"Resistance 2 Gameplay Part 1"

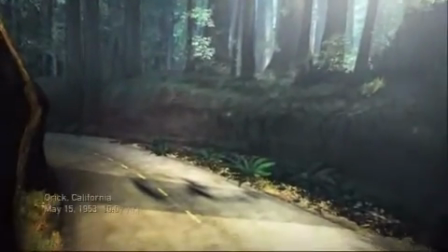So this is the opening of our Auric California level and this is all captured in-game.
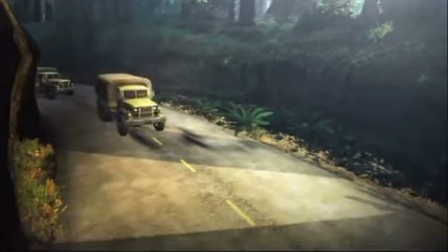We use it as a movie to mask the load but it's all completely in-game. It shows off a lot of our new really cool technology like our self-shadowing, our light scattering,
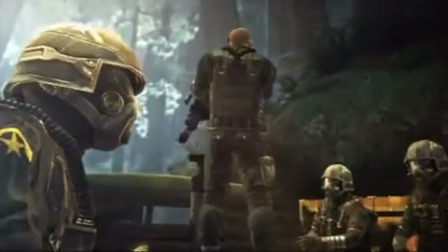depth of field, motion blur, all the cool stuff that we've been adding to the Insomniac engine for this third generation game.
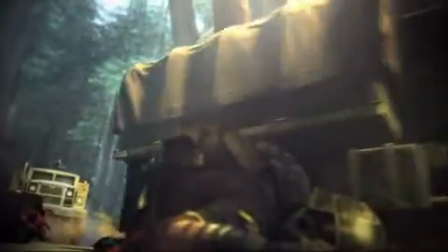The story here is that Nathan Hale, who you're seeing, is with his Sentinel team and they're chasing one of the Chimeran battleships that they damaged in the Battle of San Francisco.
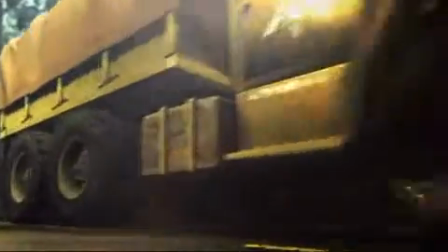So they're off into the Redwood Forest of California towards this lumber town where the ship is at.
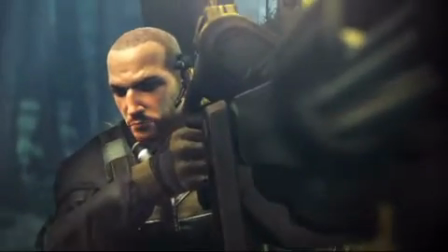But something's gone wrong and there's a blockage in the road and
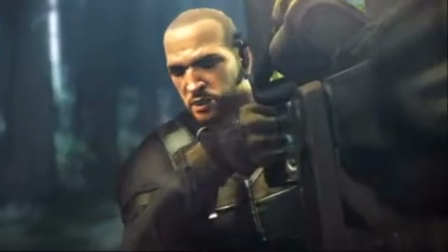now you're going to kind of see what happens and then what takes place after the convoy is ambushed.
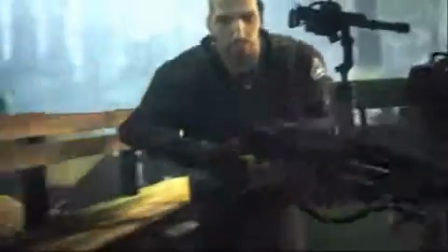This also really nicely shows our motion capture. We used motion capture for the first time at Insomniac and it's turned out really well.
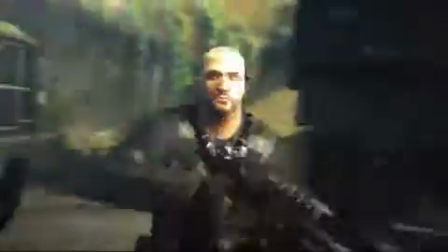We also motion captured the camera. We used the Intersense camera which allows you to mocap the actors first and then go back and do the camera later.
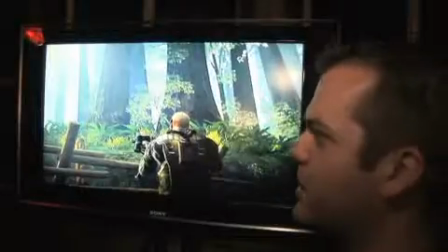So you can capture the performance from tons of different angles. It's really nice.
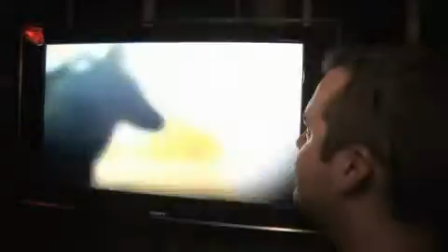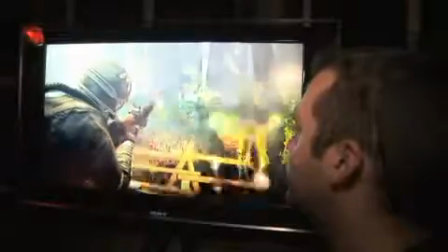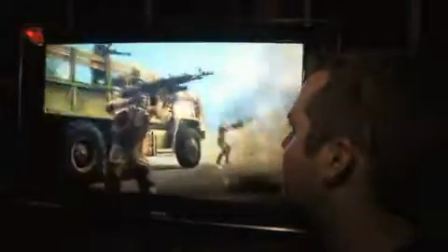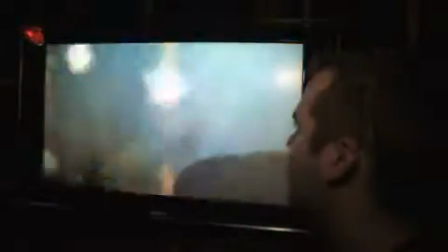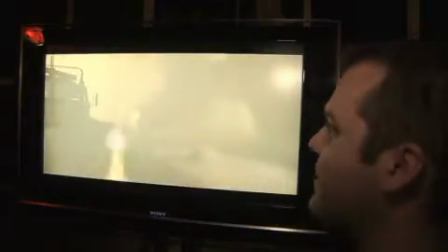So we're trying to keep the story right in Nathan Hale's perspective the whole time. The cutscenes are always focusing on him.
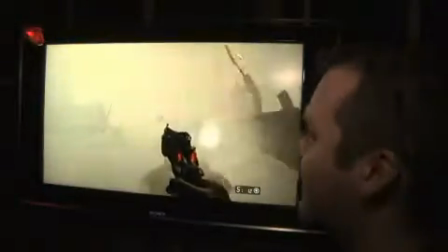You go right from the cutscene into his view. He's picking up, there's all this smoke and fog and debris.
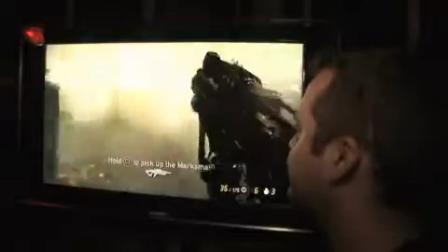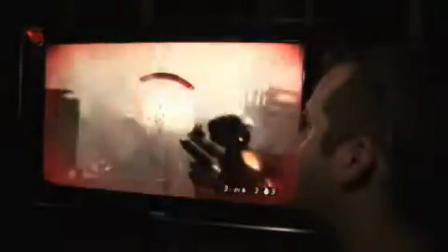So Billy's using the Marksman right now and the Marksman's kind of our mid-range battle rifle. It's really great because it's scoped, fires a three-shot burst.
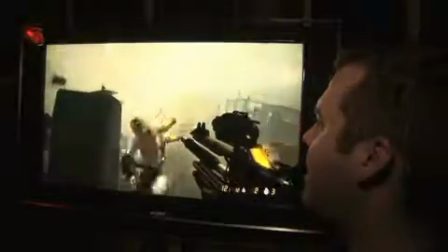It It also has an awesome alt fire where it can fire out electrostatic orbs that are kind of like automated turrets and do a lot of damage.
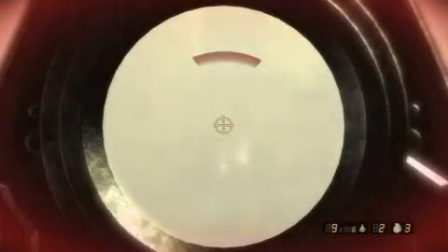Great for flushing out enemies, a bunch of enemies behind some cover.
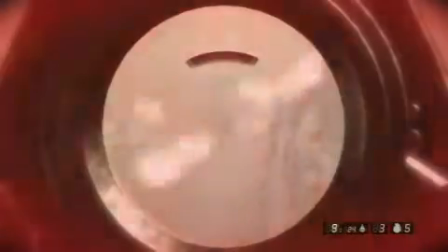We really like the beginning of this level because it kind of gives you this awesome like chaos and a little bit of confusion.
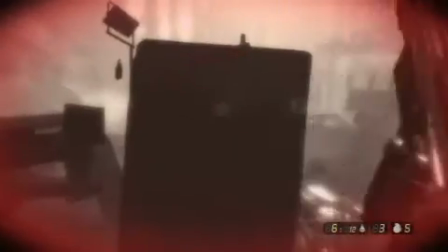You know, you're just seeing the fire coming out of the fog and you don't really know fog and smoke and you don't really know like what's going
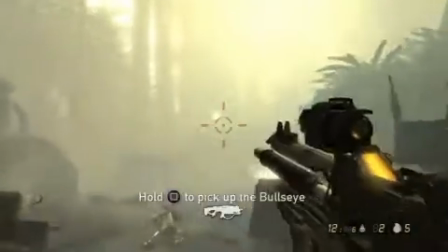on so you're just kind of blindly fighting your way through this mass before you kind of get out into the clearing.
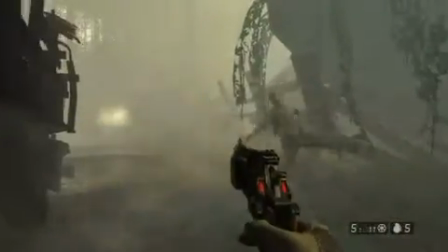There's the electrostatic orb like wreaking havoc. It went up and started firing electricity down on all those guys on the ridge.
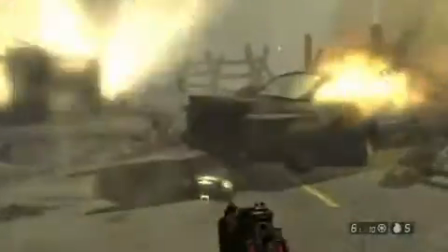So now we met up with the guys that are still alive or kind of getting out of the smoke, fighting all their dead bodies.
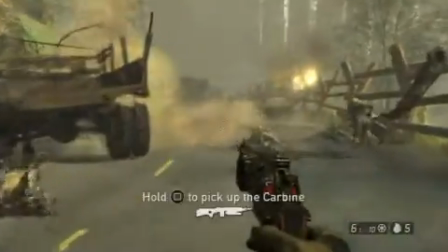There's been this big battle going on.
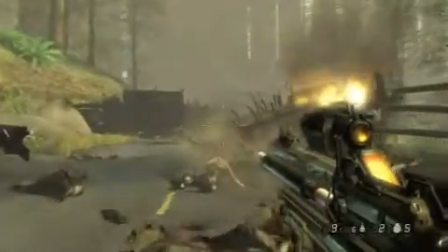We definitely amped up the gore too. You see a lot of the blood splattered on the ground.
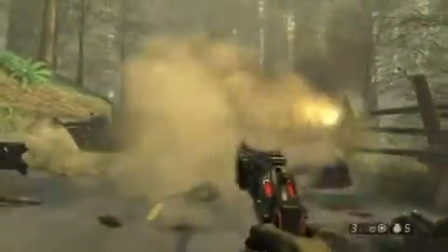If you We use grenades on enemies, they are very apt to explode into lots of chunky pieces.
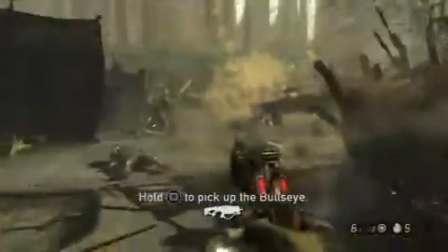We have some really visceral weapons like this magnum.
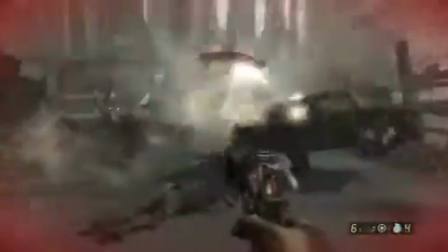When you shoot it, the round will stay lodged in the enemy and then you can hit the all fire to blow it up afterwards, which is great for taking out his buddy.
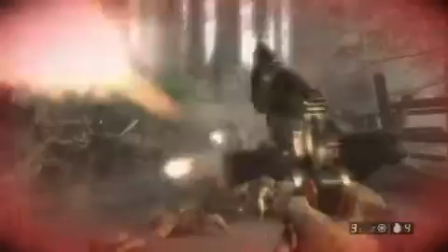Just blew those guys up. Throw a grenade into him. Maybe. Too late.
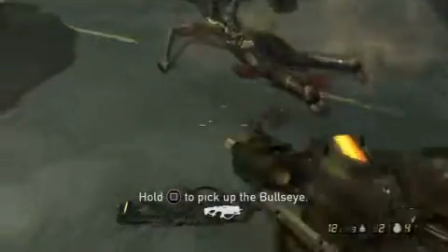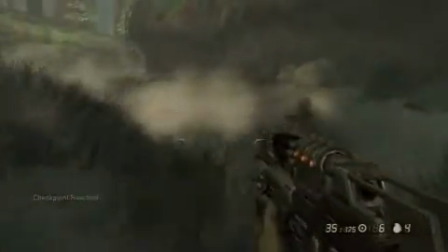So we also, like we have those big battle moments, we also have, you know, we really want to focus on the pacing and some really creepy moments.
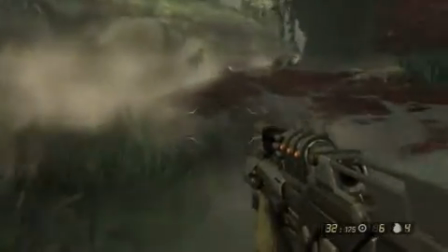So here's kind of another example of the gore. You can also see our new water technology. All these soldiers are leaving ripples.
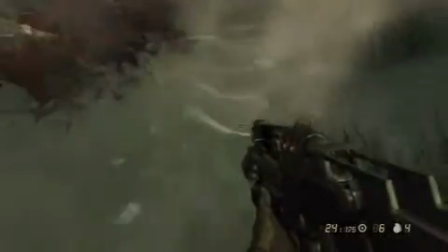You can see the splash, you leave a wake as you go. So if you get a lot of objects interacting, it's really cool.
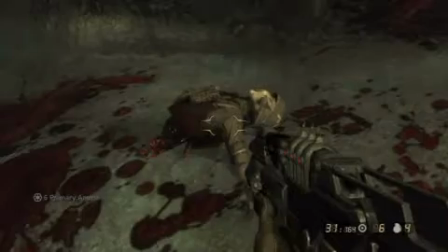At some points in the game there's tons of enemies running through the water and you'll see tons of ripples and things like that.
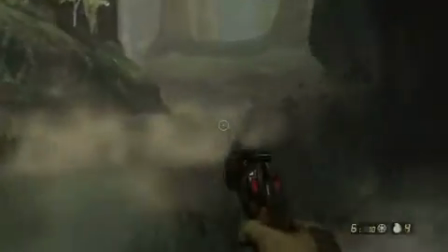You saw all that guy's guts.
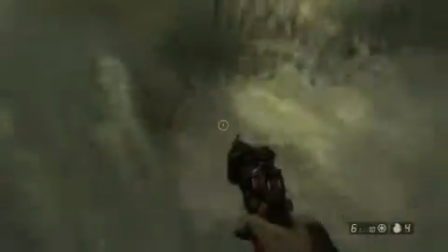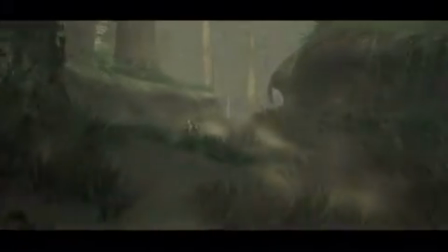The water is also reflective and refractive too, which is really a technical challenge.
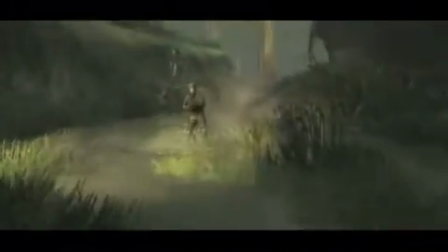Sir, I was just scouting up ahead.